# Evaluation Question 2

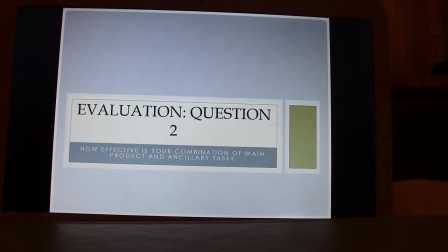Hello, I am Zanti and I will be answering question 2 of our evaluation, which is how effective is your combination of main product and ancillary task.
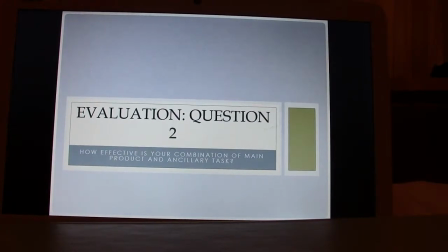I made this PowerPoint to show how effective my combination of main product and ancillary task is.
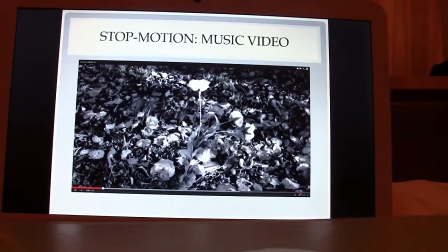And I started with the stop motion. Now in our music video we made like a little stop motion video. It has flowers in it that sort of move around really quickly in different frames.
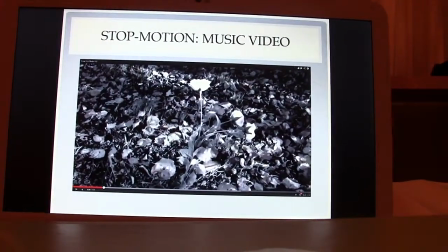And this is what it looks like. It's about 31 seconds into the music video, but we repeat it over and over and slowly have colours brought into it.
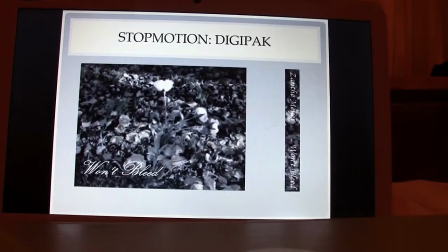Now this is in the music video, but in the digipack it also returns because the cover of the
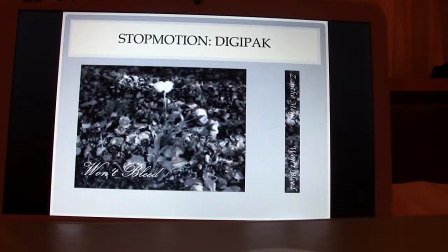digipack insert booklet is in fact the same flower with won't bleed below it. So I think that shows that we quite effectively combined an element from the music video in the digipack.
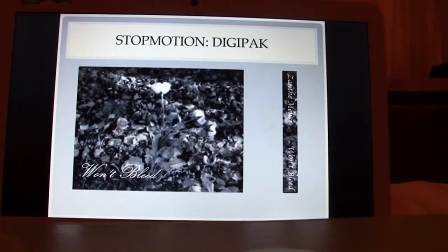And next to the booklet cover we have the spine of the digipack,
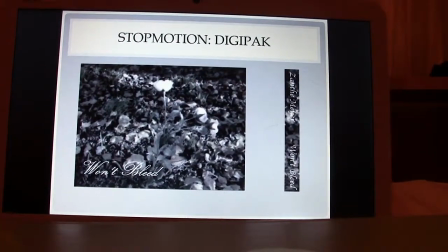which is also the same pattern as the background of this picture.
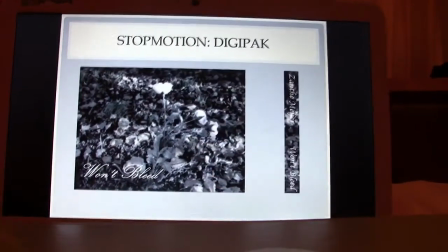Now evaluating it, I would say that the text in the spine is a bit difficult to read due to using the same colours as in the background.
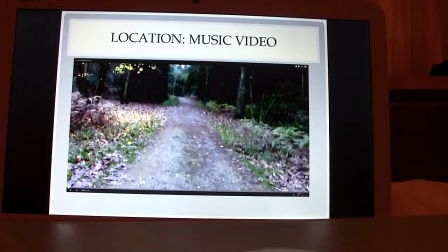Now, moving on to some mise en scène. The location of the music video was in Sheldon Woods, and this is actually the opening establishing shot of the music video.
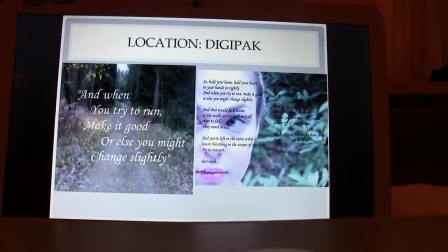And the location is clearly reinforced in the digipack. In this picture, this is actually a still from the music video,
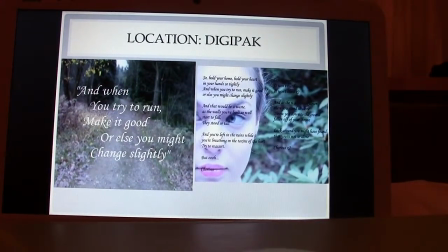and we have some lyrics put over it, and that's also in the insert booklet, and the picture next to it's also in the insert booklet. That's the artist's face, and next to it I think the leafy background
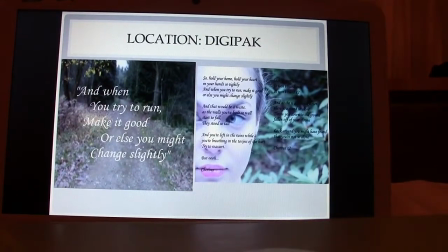represents quite well that it's also done in the same woods. In fact, we did practically everything in the woods.
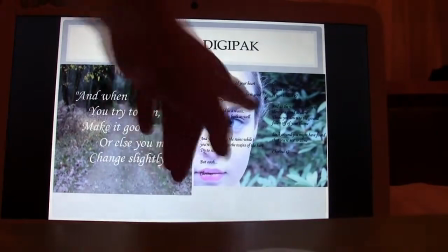We did the photo shoot there and we did the filming there. That is also from the insert booklet. It has the lyrics on it.
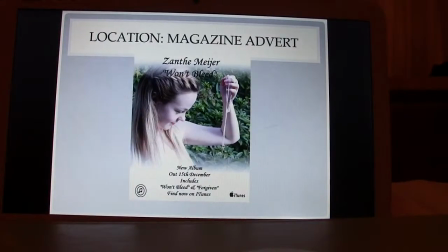I think that's the second lyric page we have. The location is also visible in the magazine advert. I think the background is quite clearly also in woods, so I think that synergy is represented really well through the location.
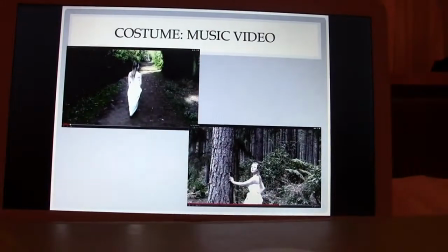Some more mise en scène. Here we have the costume.
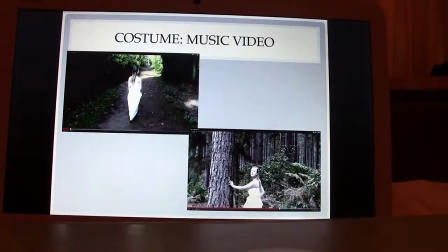This picture is about 14 seconds into the music video, and the picture at the bottom is during the breakdown at about 2 minutes 40. And in both, my costume is very apparent. We chose this costume because we thought it represented the artist well, but we chose it mostly because the audience
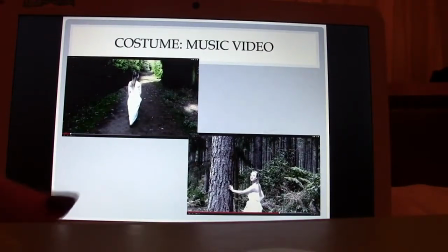envisaged the artist in a what dress. And we took these answers from the audience feedback questionnaire that I designed.
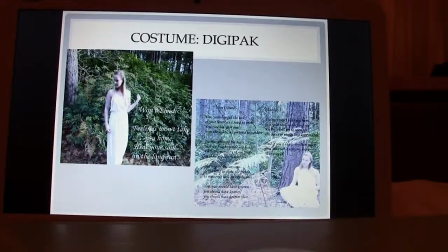And the costume is also really apparent in the digipack. Both of these pictures are from the booklet insert that I designed.
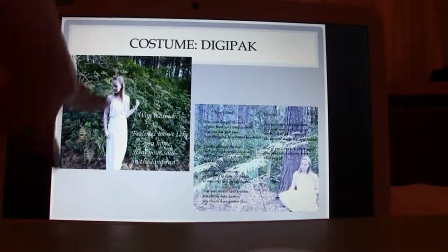And as you can clearly see there, she's wearing the dress, and in the corner she's wearing the same dress.
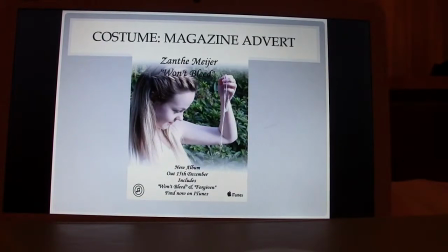And then on the magazine advert, because of the fading effect that I used,
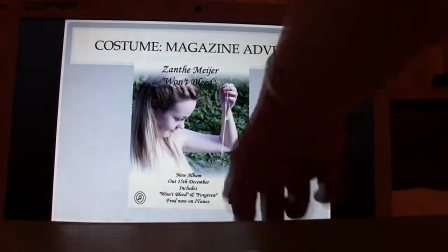the bottom of the advert is quite white and the dress is also white, so you can't really see it that well.
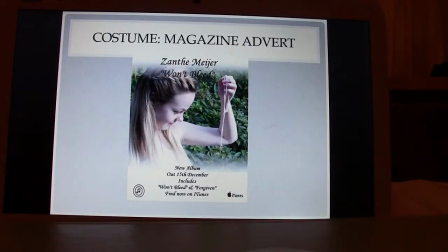But she is in fact wearing the same dress. I also think the hairstyle and the makeup and everything was done on the same day.
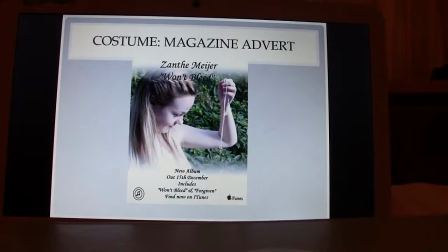And I think that's quite obvious. I think that creates a really good level of synergy between the three products that I have made.
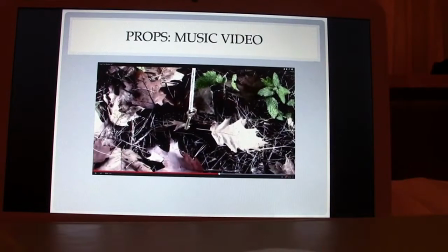Right, props in the music video. This is the key. It's the main prop of the music video to enforce the codes and conventions of indie pop.
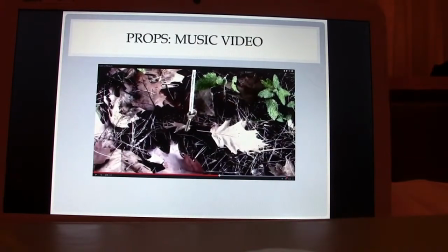They quite often use a certain object. Like Ellie Goulding, her music videos that I analysed, she has a certain object that keeps recurring.
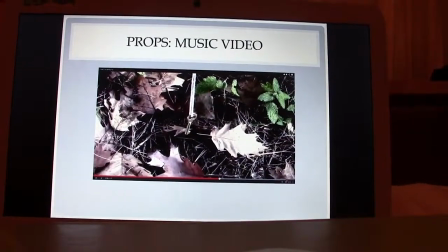And we liked the idea of using a key because it was very symbolic to the lyrics as well. This is about 2.5 minutes into the music video, but it reoccurs loads and loads.
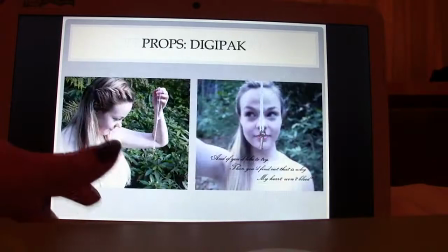Yes, this is the prop, it's a key.
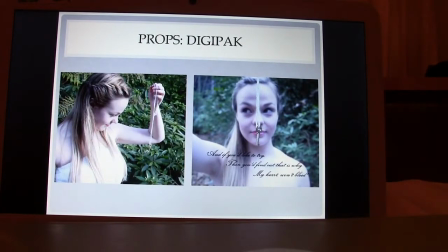This is the digipack. The photo on the left is in fact actually the same photo used for the magazine advert. And the photo on the right is also part of the digipack booklet insert.
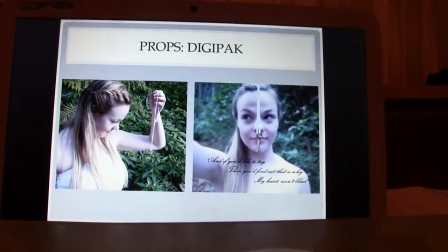And there is quite obviously the key hanging in front of my face, or the artist's face.
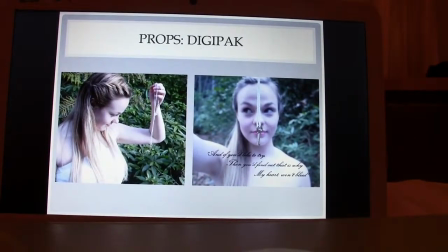And yes, we think that this use of synergy is also quite effective because it really establishes an object that's brought throughout the main product and the ancillary products.
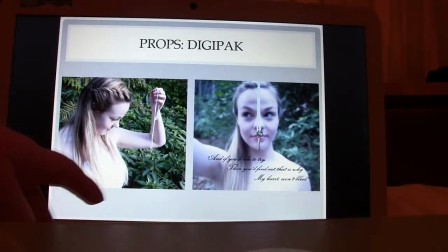And we did that with the exact intention of creating synergy. So this is a magazine advert.
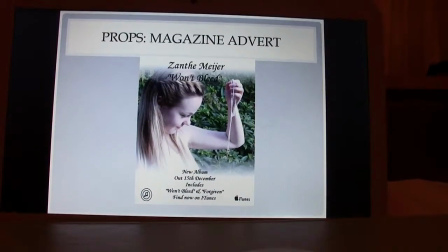You can see the artist looking at the key. Yeah, which is enforced quite effectively, I think, throughout the products.
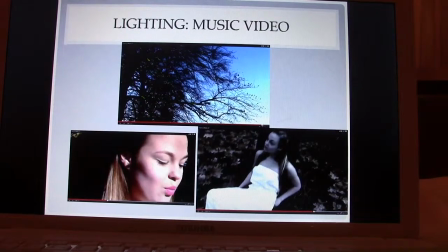Moving on to the lighting that we used in the music video, the top picture and the left hand picture are quite high key, have quite high key lighting.
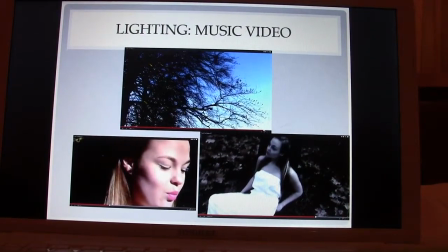And the top one is a nature shot that we took, I think, outside the school. I think that's one of the few shots that weren't taken in Sheldon Woods. And the high key lighting, I think, is definitely a thing that goes throughout the all three products,
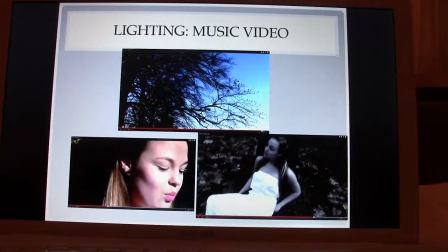which creates synergy, showing effectively that they're matched.
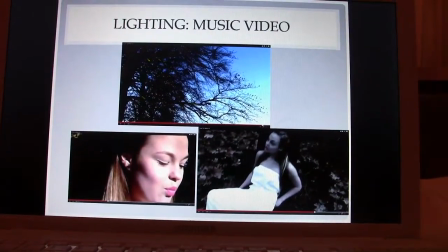The bottom right hand shot is actually an exception in that it's not got high key lighting, it's got quite low key lighting,
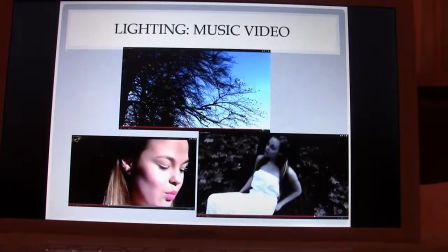but we thought this dramatic tension would be good because this shot is from about 3.5 minutes into the music video where the breakdown occurs.
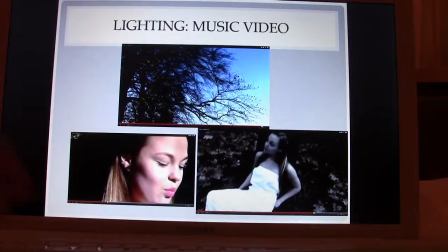It's quite a dramatic moment, so we thought low key lighting would be effective.
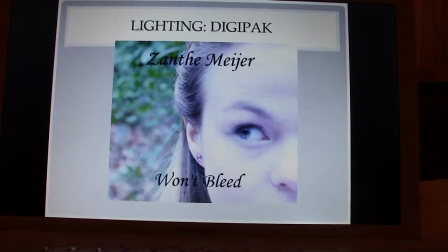The lighting in the digipack is also very high key. I thought that this represented the artist as feminine and innocent and quite pure really well. In fact, it's so high key lighting that it sort of seems to fade into the white of the PowerPoint slide.
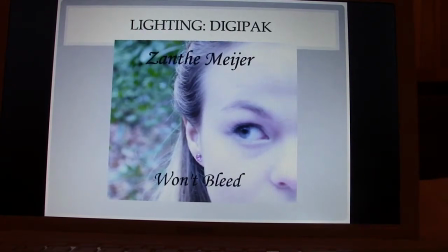But I think that is effectively enforced practically throughout the entire music video, besides the off moment where there's low key lighting.
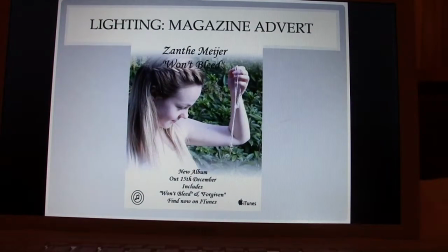In the magazine advert, it's also, I think it's sort of like an angelic vibe that it gets when it's this high key lighted, especially at the top and the bottom.
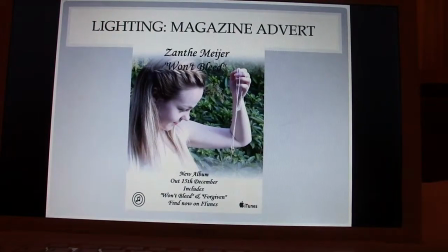There's lots of high key lighting. I actually faded in the bars. I actually did that because the writing was really hard to read because we had
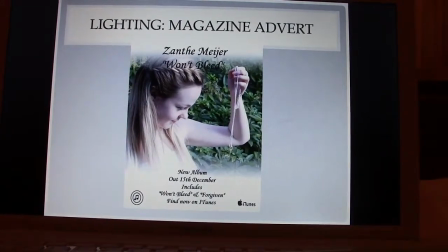like leaves in the background and you couldn't really read the text, so I made these bars, but I think it has a really nice effect and it was chosen by the audience on the questionnaires.
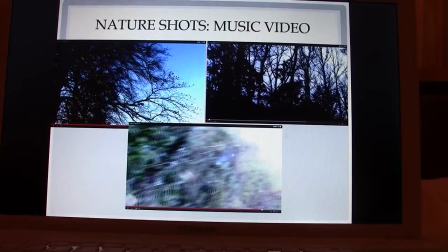We have lots of nature shots. I thought that was really important for the genre that we have because nature shots are very conventional for indie pop. I think the top left-hand shot and the bottom shot were taken at school, and the top right-hand shot was taken in Sheldon Woods.
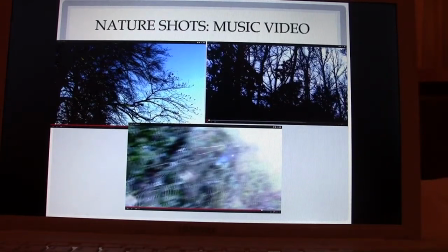Both the shots taken in the woods, taken at school, are very high key lighting, and the ones taken in the woods was during quite a shadowy time of day, so that's slightly less high key lighting.
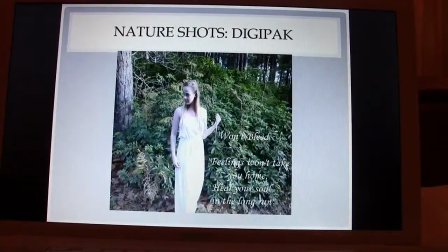But these shots are enforced throughout the ancillary products, such as the digipack.
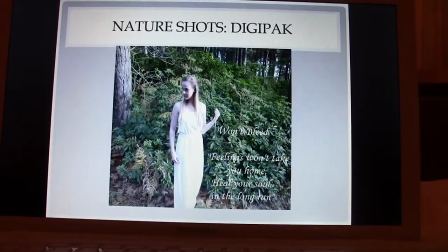The artist is present in this shot, but I think it's more about the background,
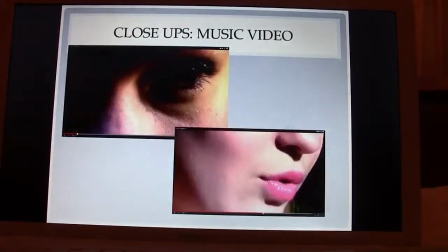which is very obviously in nature, in the woods. Right, then we have some camera techniques.
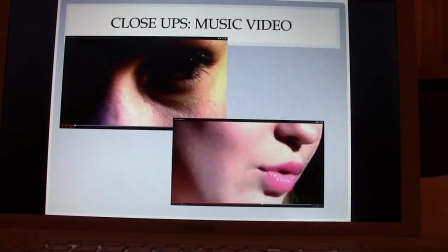We used quite a few close-ups throughout the products that we made.
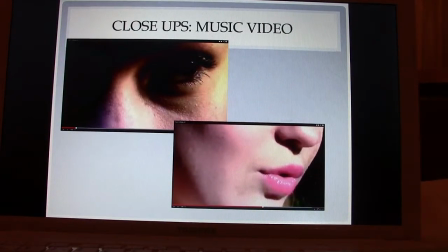In the music video, we have loads of close-ups of the mouth, especially when the artist is lip-syncing, and of the eyes. I think especially the eye shots, they're very soul-bearing and also very innocent, carrying on the artist persona.
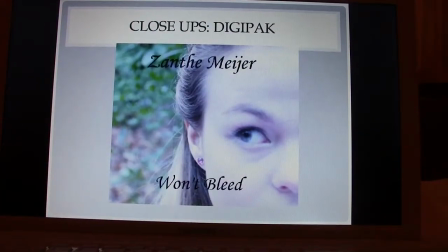This is, in fact, the digipack cover, which is a close-up. Now, me and my partner Harry like this shot so much that we chose it despite the fact that the audience actually wanted a long shot of the artist standing up.